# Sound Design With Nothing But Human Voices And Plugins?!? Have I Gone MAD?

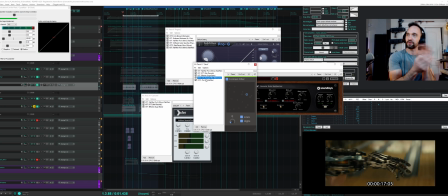[16:18]
So find your recipe, alter it a little bit alter the ingredients a little bit for each piece of the group.
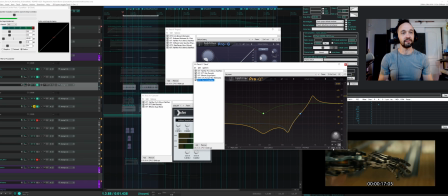[16:34]
Probably overdid this one a little bit. And what's cool on Pro Q3, if you overdo it, you can just scale that back and fix it without having to adjust a bunch of stuff.
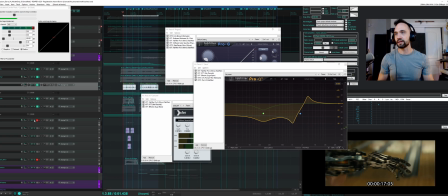[16:50]
So that got that resonant high quality to it. Then I grouped all these snaps
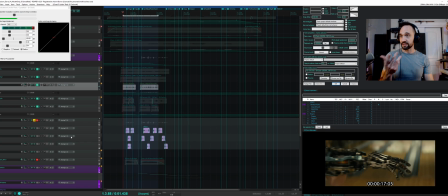[16:58]
together, and you're going to hear some clicky clacky mouth noises. And that's not, oh, that is at pitch. Actually, if I preserve pitch, it probably sounds different. Not terribly.
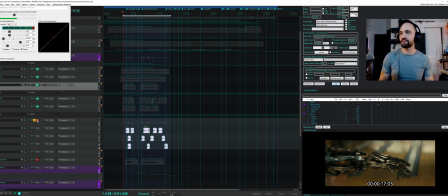[17:15]
So yeah, just that kind of a sound run through a flanger and Saturn.
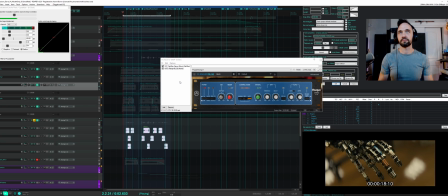And the flanger just gave it a little extra processing to stand out of the mix.
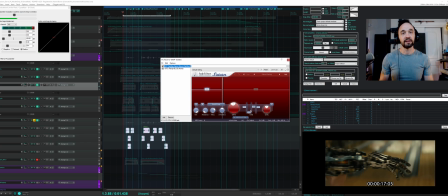[17:35]
And Saturn probably just cut some lows and cut some mids and added that warm tape. That's the typical one. This dynamics knob is overlooked. Well, I don't know. I overlooked it, I should say. I overlooked it for a long time.
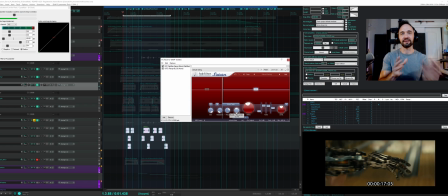[17:52]
It's really this fantastic way of transient focus or sustained focus. So if I want it more clacky, I can just dial it right here. But if I want to get that sustain back,
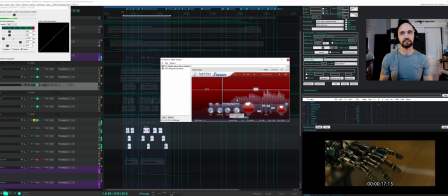excellent sustain transient control within the one knob in the tool. So don't overlook that. Don't be like me. It's a useful tool. That flanger is done.
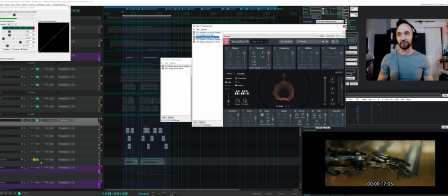[18:24]
And then my lovely wife's voice. I got to hear that soloed.
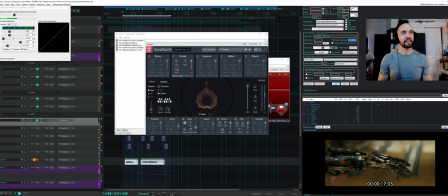[18:32]
Okay, that's not raw. That's pitched. But here it is at pitch. So she's rolling her tongue, doing some flutter effect, and it's super cool. Then I pitched it up because it felt more along line with the speed of the movement.
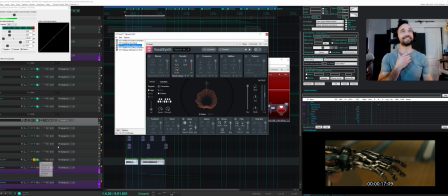[18:55]
Already, that's cool sound. Human voice. Yeah, don't waste it. Gated out the noise of the room and some things to make it, again, harsh and mechanical. This time, vocal synth. This element needed to stand out and be unique.
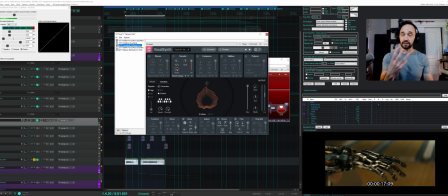[19:10]
Everything else was too blendy, so I used a new plugin. This is a very powerful plugin. If you want certain things to sound the same, it definitely puts sounds in a box for each thing you trigger here, but it's a useful mechanical robotic quality. So here's that.
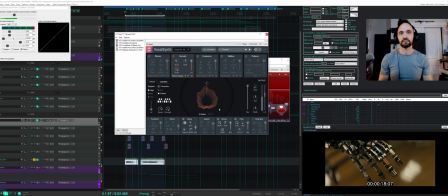Probably overdid that. Let's say I wanted a little motion. We can blend in some ring mod.
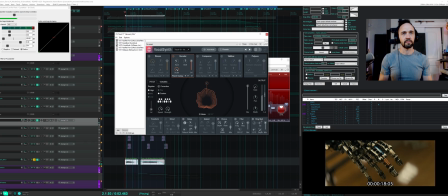Now let's say I wanted to control that with, what do you think? Yeah, that's right.
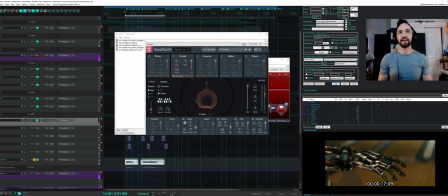[19:54]
You know what? Let's see if that actually allows me to do that.
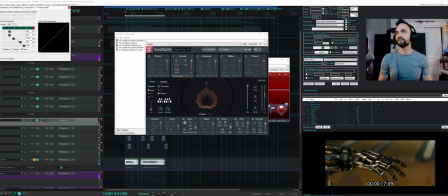[20:02]
parameter, modulation, boom, 1, 2. Bringing that mix down. All right, which is absurd, but if you dial it in,
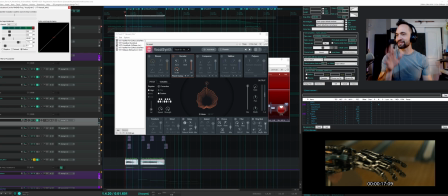[20:20]
instant interest. Do this all the time. It's wonderful stuff.